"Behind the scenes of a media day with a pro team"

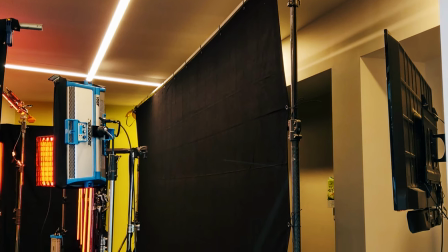So to give you some idea, have a look at the size of the stands that I'm using. There's quite a lot of weight here.
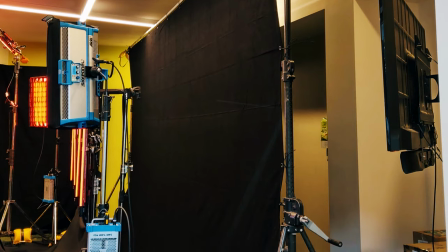Now, another reason to consider having a large background when you want it to be black is you can have it further away. So the further away we have our black from the lights, the darker it will be. And that is key when you want the background to be pitch black. Now, after I had that set up, I set up some other blacks to make sure we weren't having light bouncing around the room too much.
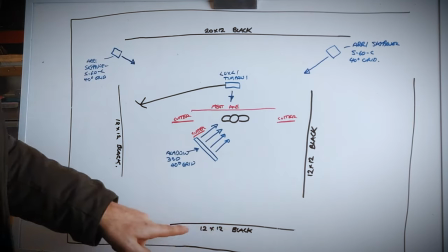So I had a 12 by 12 on this side of the room, a 12 by 12 behind the camera, so that's feet, and a 12 foot by 12 foot on this side. Now, the one on this side was brought in closer to the talent, so it would act like a negative fill.
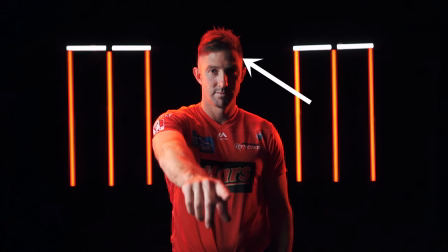Now what a negative fill does is it increases contrast in the person's face by reducing any light that's gonna bounce back at them from that direction. Now let's talk about actually lighting it. So our key light, which is our main light that we use on the talent, our key light was an Aladdin fabric light. Now Aladdin is just a brand name. So the reason we went with the Aladdin 350 fabric light is because it's three foot by three foot. so the reason we want a big source like
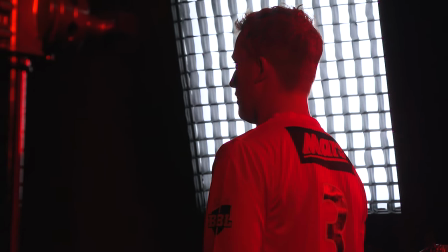three foot by three foot basically the bigger the light source the softer it is so the bigger a light source the more it wraps so even
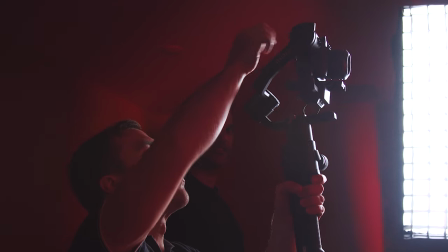though we're doing a very moody shot a very contrasty shot something that that could lend itself towards using a hard light we wanted a soft light so that we don't get a very hard nose shadow for example or we don't get shadows off the eyebrows, or if they've got a pimple, we don't get a shadow of the pimple. So we still wanted a soft light, but here's the problem with soft lights. Soft light goes everywhere. So to circumvent that we used what's called a grid. So I'll just show you how a grid works. Okay, so imagine I'm the light source, okay, I'm the Aladdin fabric light, and this is the grid that's going on the front of it. So this is how a grid controls the light spread. So now you see me, now you don't. Okay, so that's how it works. So basically this reduces the beam spread to 40 degrees. So that kept the light off our background, for example.
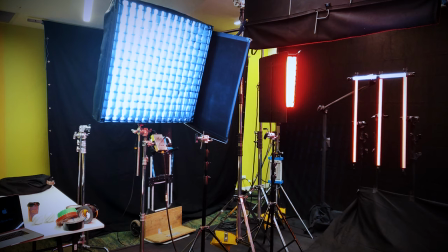Now, even with the grid on, we still got a little bit of stray light hitting one side of our 20 by 12 black. so we added a cutter to make sure that we didn't get any stray light at all now the next lights we'll talk about are the lights that are in shot
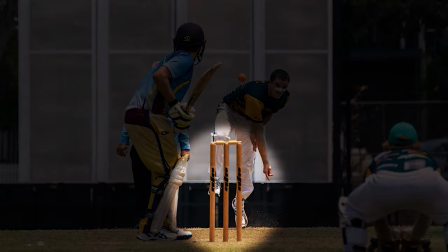and these are meant to resemble cricket wickets so the
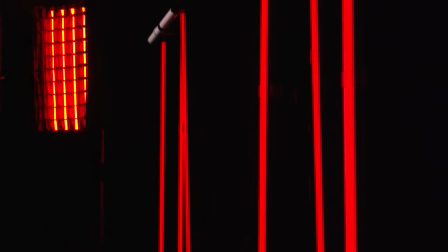cricket wickets were made up from LED tubes LED tubes you can select
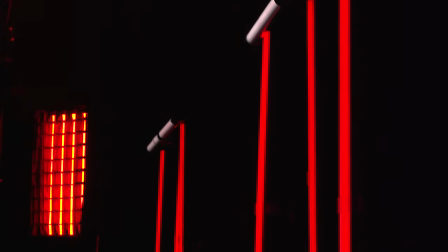what color you want so we went with the color that is the team colors the same color as the uniforms now with those those top bales, the small part of the wicket at the top, we didn't have one foot LED tubes back when we shot this. So this was shot, I think last year, it was definitely shot pre-COVID. So that's actually a two foot tube.
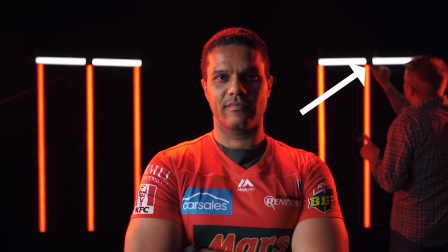And then I just put a bit of black tape over the center to make it look like two lights.
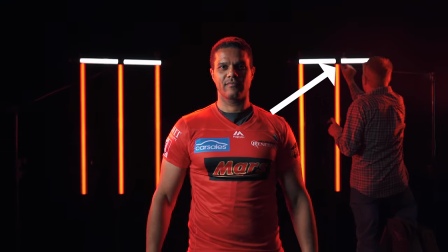So that's the cricket wickets. Now, the next lights we'll talk about are the edge lights so the lights that are giving the outline or halo onto the players now ed wanted
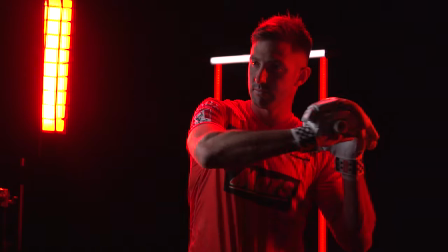these lights to be the same color as the team colors and the same color as the cricket wickets so it looks like the lights coming from them so those lights were sky panel s60cs now sky panel is just a brand name just a type
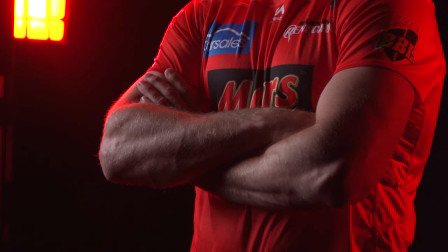of light and they're a full color gamut light so you can select a color and then and put that into the lights.
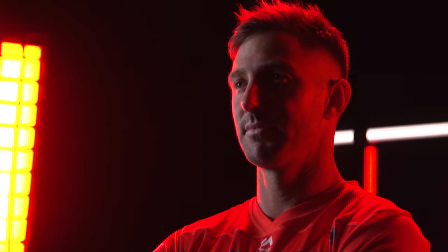So we selected the color that closely matched the team color, the color of the uniform, and that's what we went with. Now the sky panels also had snap grids on them so that the light wouldn't go everywhere. So those two lights were supplying the edges on both sides of the players.
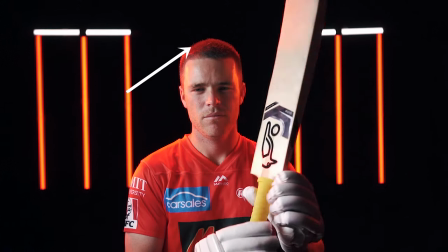Now that wasn't giving us enough light on the top of their heads.